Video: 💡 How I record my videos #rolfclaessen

How I record and edit my videos. More coming up in this video.
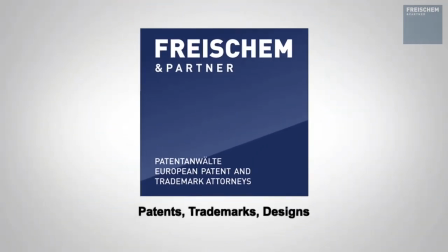I am Rolf Klesen, partner with Freischem & Partner, and in this video I explain how I record and edit my videos.
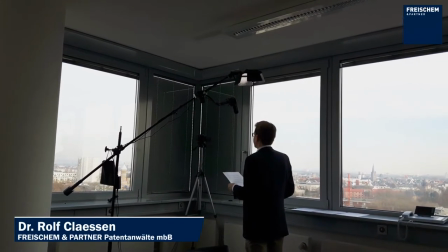(0:17)
As you can see, I'm recording the videos in our conference room in the firm.
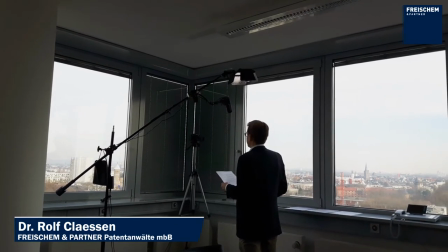(0:23)
And as you can see,
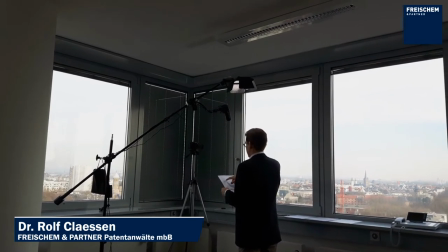(0:24)
there are two window fronts that are meeting each other. and in the very corner I closed the shades so I can if I
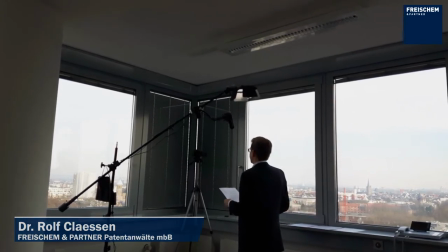(0:33)
look straight I don't have to close my eyes to avoid the bright Sun
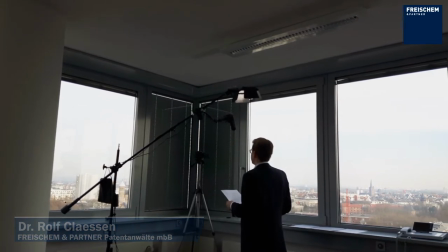(0:38)
or the bright outside so I can have the eyes wide open
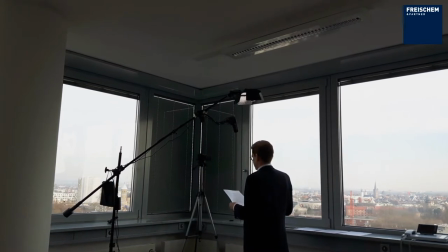(0:43)
that was a problem in the beginning to have two narrow eyes basically
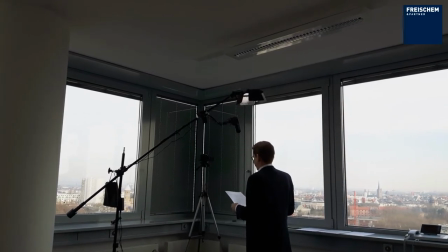(0:49)
and then on top I have artificial lighting which is an LED
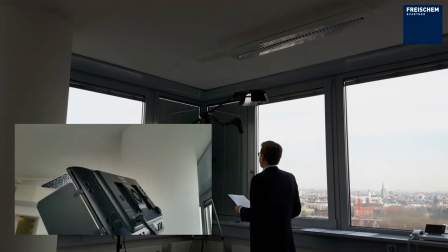(0:55)
panel with a very cold color temperature because the color temperature
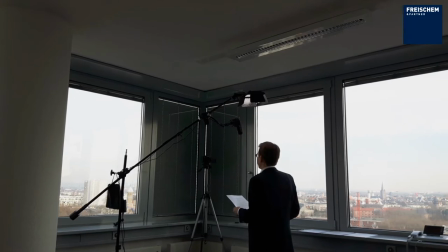(1:01)
of the light from outside is quite cold so I don't have my face all red when I have lighting from the top. The lighting from the top helps to distinguish the shoulders and the head from the background.
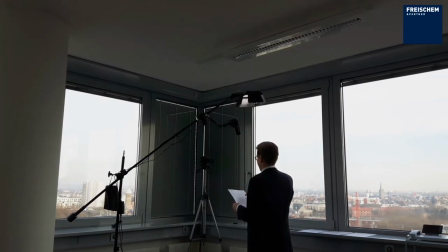(1:15)
Let's talk a little bit about the equipment. I am using a Lumix G6 camera with a
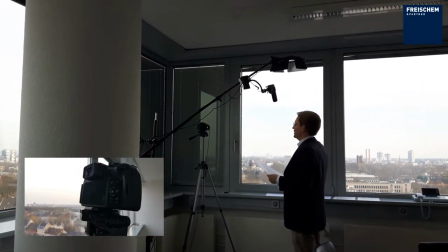(1:22)
1.8 aperture lens which was as expensive as the camera body itself.
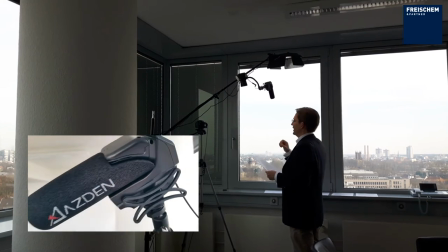(1:28)
As for the microphone I'm using an SMX10 shotgun microphone from ASDEN.
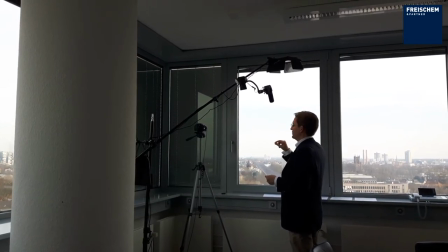(1:34)
This has a built-in preamp.
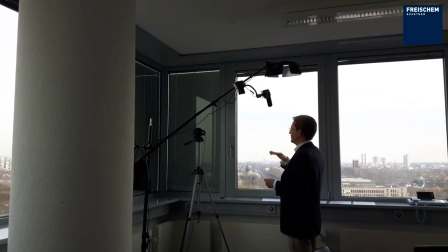(1:36)
This is important because the preamps in cameras are usually very bad and then I can lower the recording
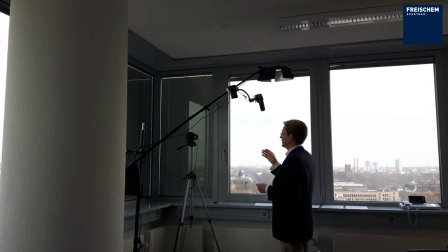(1:44)
level in the camera to the lowest possible level and then crank up the preamp of the shotgun microphone,
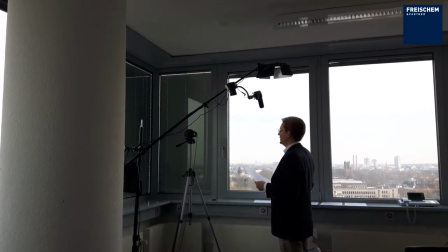(1:52)
the ASDEN SMX10 and then get a decent audio even with the preamps of the camera. The advantage being that I don't have to sync audio and the video in post-production.
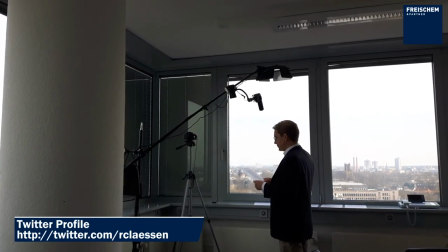(2:04)
You can see the result of this recording in the very first few seconds and the last few seconds of this present video.